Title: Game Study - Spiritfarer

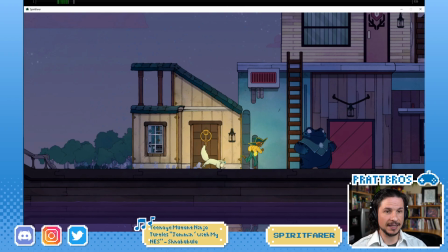40:58 See, is it random or specific areas the spring happens? I think it's whenever when you start to move.
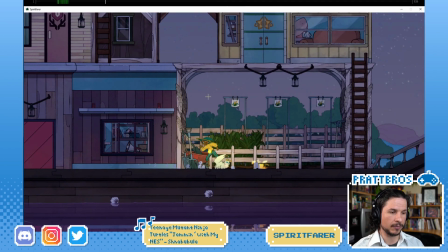41:04 Because here you can see I run for a ways and it doesn't happen.
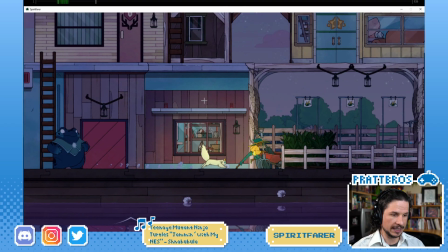41:09 There's always that little ease there. Let's see what happens here.
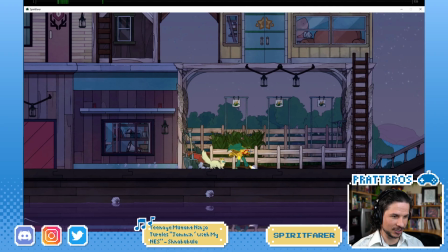41:17 This turn is so cool. Look at that. Even the shirt billowing, the pants billowing. It's so nice. The hat has this beautiful S curve.
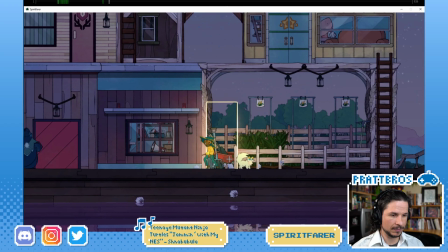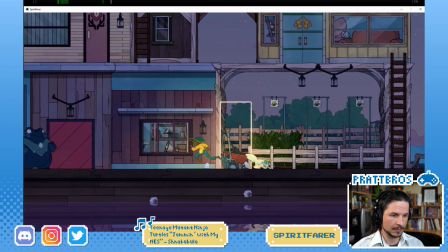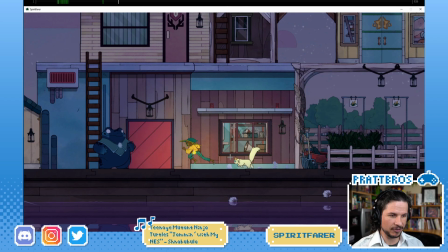41:38 Yeah. It seems like it might just happen randomly because I've seen it a few areas. Now, another thing could be that it's
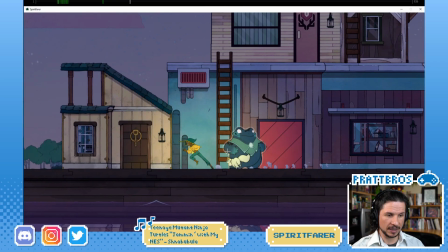41:48 just the capture might have skipped a frame, or the animation itself might have skipped a frame to keep up.
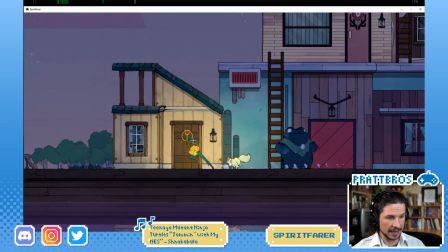41:55 But even then, they are really pushing this motion. Billowing. B-I. So it's billow.
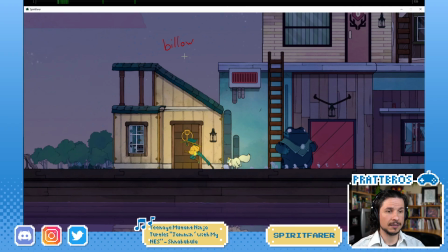42:11 So billowing is like cloth. Bellowing is yelling. This would be like a bull bellows.
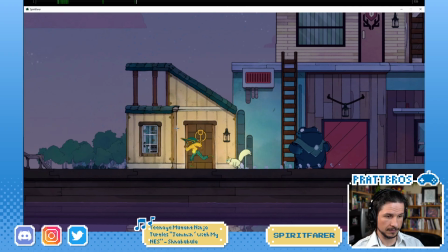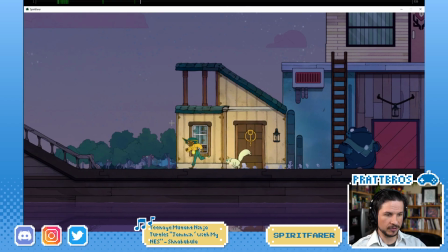42:27 But they've got this beautiful motion in the legs.
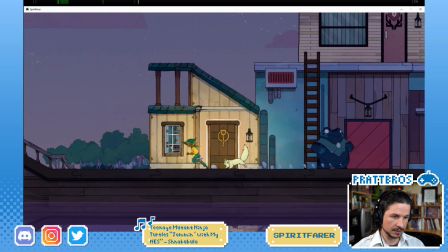42:33 Beautiful arcs through the feet. You get this kind of upwards, down there, down.
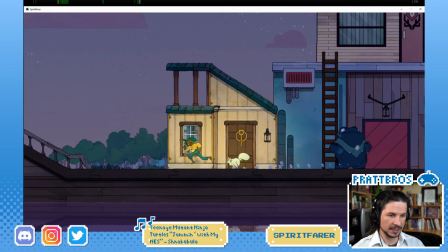42:44 It comes up a little bit again before coming down. So the arc of the leg is doing this, kind of a bean shape, which is correct.
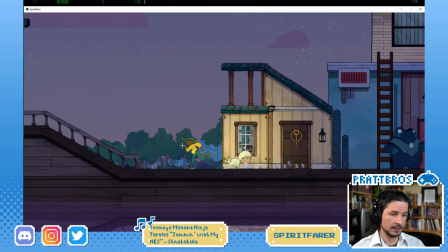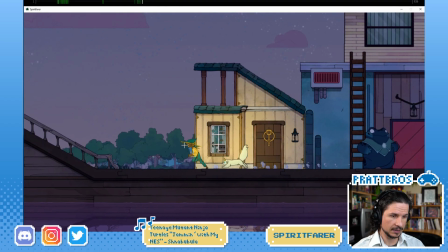43:00 The arms really hold. I've talked about this before.
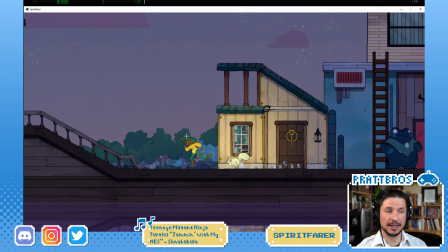43:05 When you want to make a run feel visually interesting and not just feel like it's constant motion, hold the extremes a little bit more.
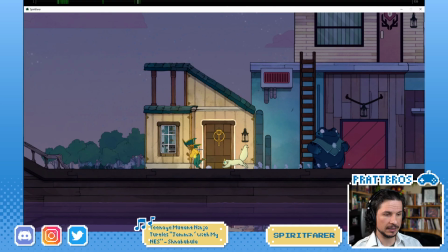43:15 If you watch the holds here, let's look at the arms first. So the arms start to move here. We can see the one arm moving back there, the other one kind of moving back here.
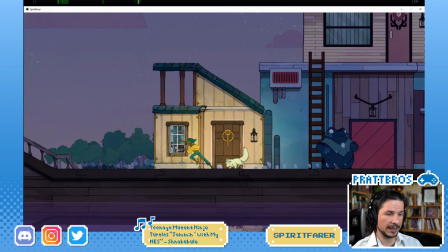43:29 They come through, and so let's see, that's on frame 251.
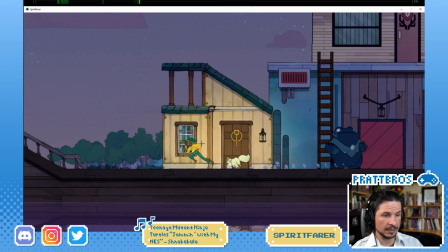43:36 And then right here at 254, they've already almost reached their peaks.
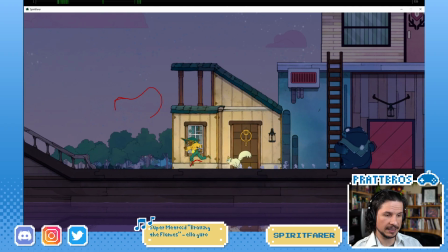43:43 And then they really ease in there before down again.
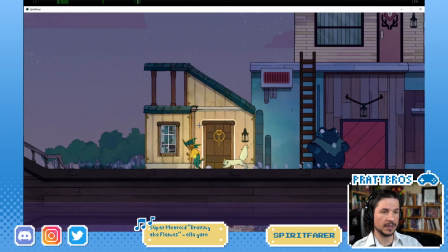43:50 So from 251 to about, I would say 254,
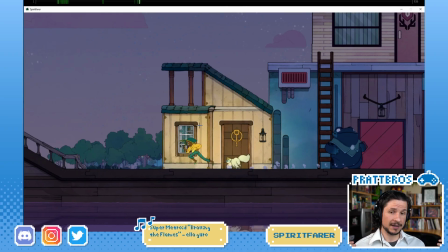43:55 they make it most of the way from the hole.
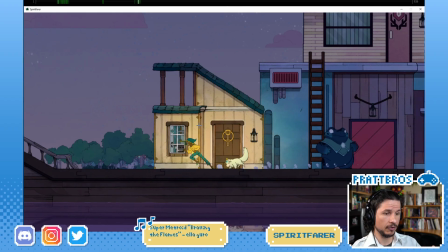44:00 So in 3 frames. Then from 254 to about
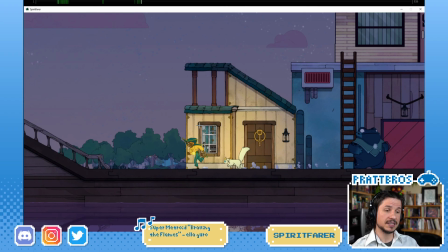44:09 261, so about 7 frames, they are moving. They're not just frozen, but they're just staying in this extreme. So it hits here, holds, comes back, and then holds, comes back, holds, come back.
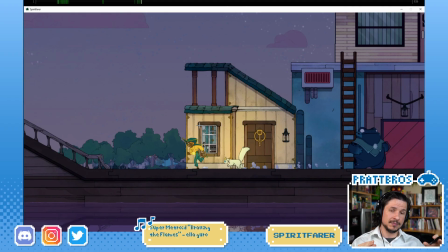44:25 So that extreme stays there for a lot longer. The extreme holds for 7 frames. The motion is only 3. That is nice because it makes it so that we can read the arm poses clearly instead of just doing this all the time where the arms are just moving constantly.
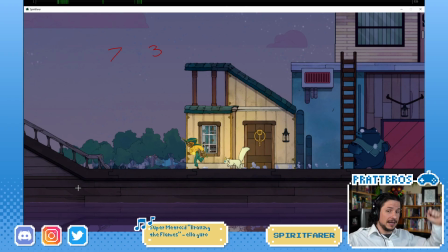44:45 If they're just doing this and never stopping, never holding, it's boring compared to this, this, this, that creates a much better feeling in a run.
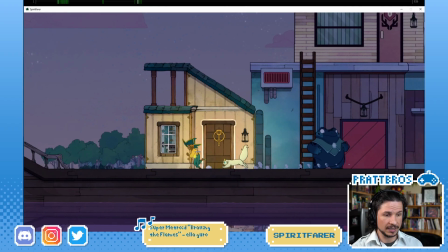45:00 Same thing with the legs. So if you watch the knees, they actually reach to the top here.
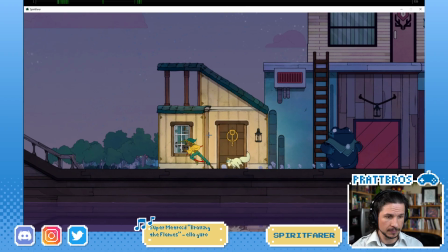45:08 So let's say about there, 254. And it just holds up here for 3 frames.
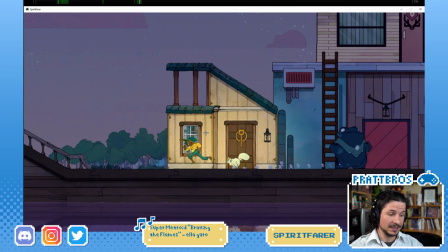45:16 It doesn't need to. The leg could have easily just gone straight back down, right into here.
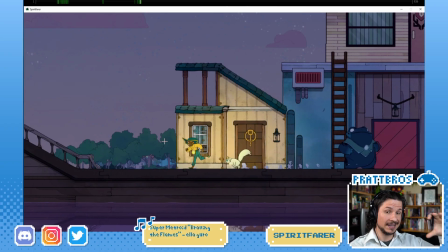45:22 But no, they made sure to keep that knee up high for a little bit. This allows us to register that the character, it's almost like creating an anticipation. Hold up, and then the leg reaches down to the ground.
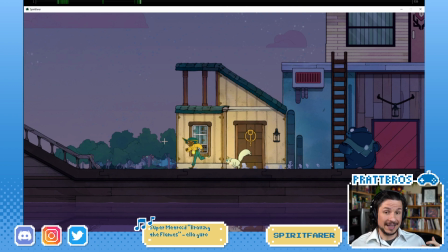45:34 It's not as much as the arms, because the legs kind of have to keep moving, or else the character is going to trip.
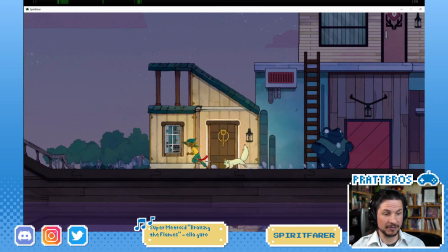45:42 So if you look at the feet, for example, the feet never stop moving unless they're on the ground.
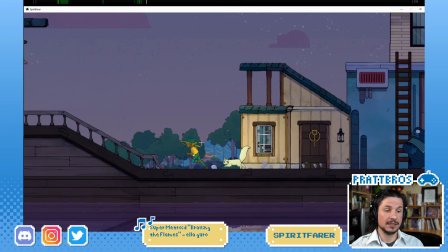45:48 They have to continually arc around, but you can exaggerate where the knee placement is
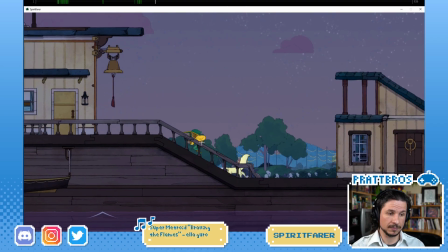45:54 to give that feeling of a hold. Then looking at the cat, it's just so cute.
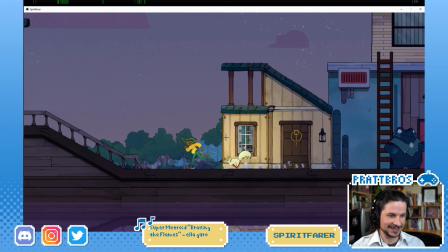46:01 Look at that. Its little feet are all together, and then get that stretch pose.
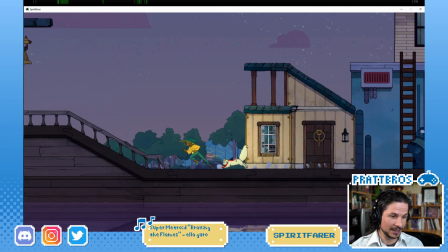46:06 They really studied cat motion here. Really getting those arcs in the body, the stretch, and the squash.
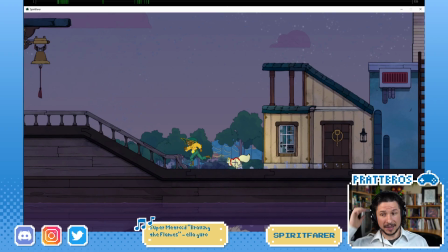46:15 This is something when people first start animating cats, they don't realize is how stretchy they are. Cats are amazingly stretchy. When you watch them run, they compress to about, like, some cats like half their length.
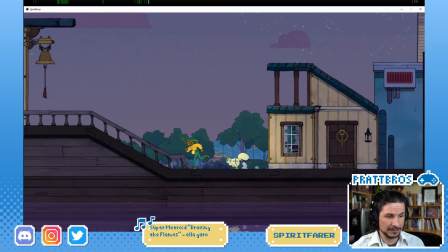46:30 Their spine just curves up and collapses in, and then you get this big long stretch.
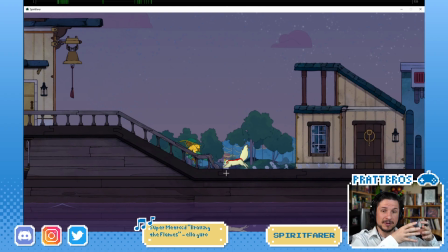46:40 Is why when you look at a cat, sometimes when people hold up their cats like by the under the arms and the cats just stretch out, the cat looks so super long, is because cats' spines are actually pretty long. They just bunched up naturally. Yeah,
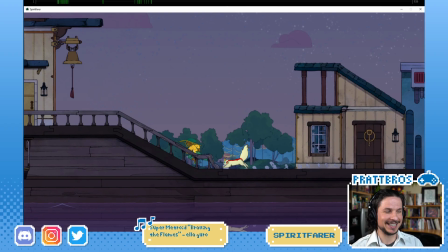47:01 that picture right there, that's pretty much it. If for anyone who's tried to move a cat, you know this. You know how you try to move a cat and it's like somehow you're moving them around, but they are not moving. They are stuck in place. And let me actually, I don't know if I can share this.
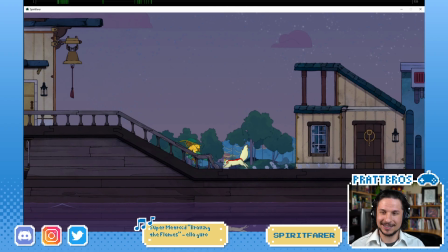47:20 No, oh dang it. Can't share the picture on screen. No. Curses. I need to adjust my setup so that it works.
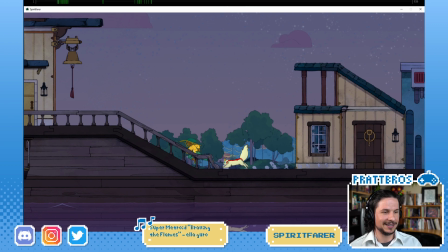47:36 Oh dang it, I can't even drag it in there. Well, you can see it in the link, hopefully. Let's see. Having a hard time deciding on this one. Is it okay to animate along with 3D walk cycle tutorial or turn it in it as own?
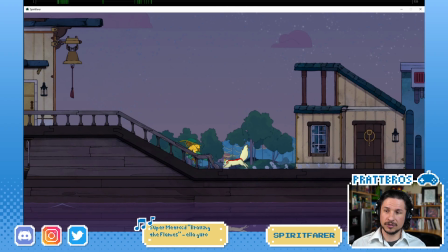47:54 Do you mean so just following a tutorial on how to do a walk? Definitely, like if you want to try it, do it. Following along with tutorials is totally fine.
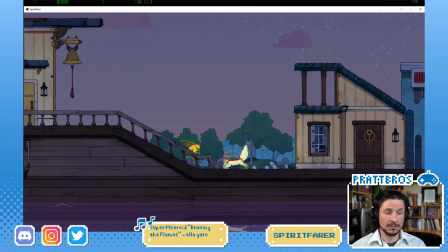48:10 Especially when you're learning, there's nothing wrong with that. Now, if you are using it for a final submission for either school or for a work project, especially work project, you wouldn't want to do that.
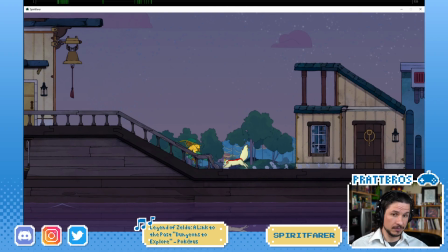48:27 You would want to follow along first, learn what it is, how to do the thing, and then from there, make your own. So one of the things that I would do when I was a student, first learning animation, is I would find tutorials.
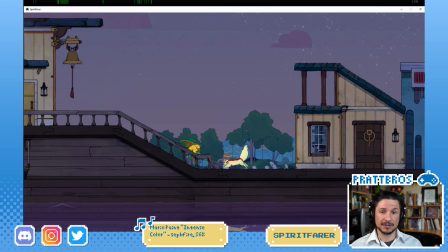48:45 Let's say a walk cycle, but it would be a pendulum, it would be a ball bounce, anything. And I would basically just copy what they did. Just follow along exactly, copying along, even like matching the values down to the percentage or to the like decimal point.
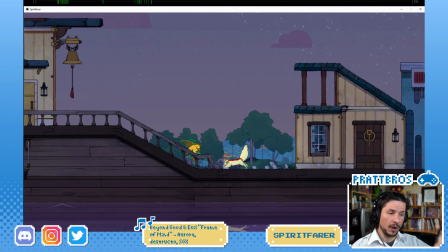49:06 And I would try to get it as close as possible, and I would watch and try to think, why am I doing this? What is the point of putting this value in here?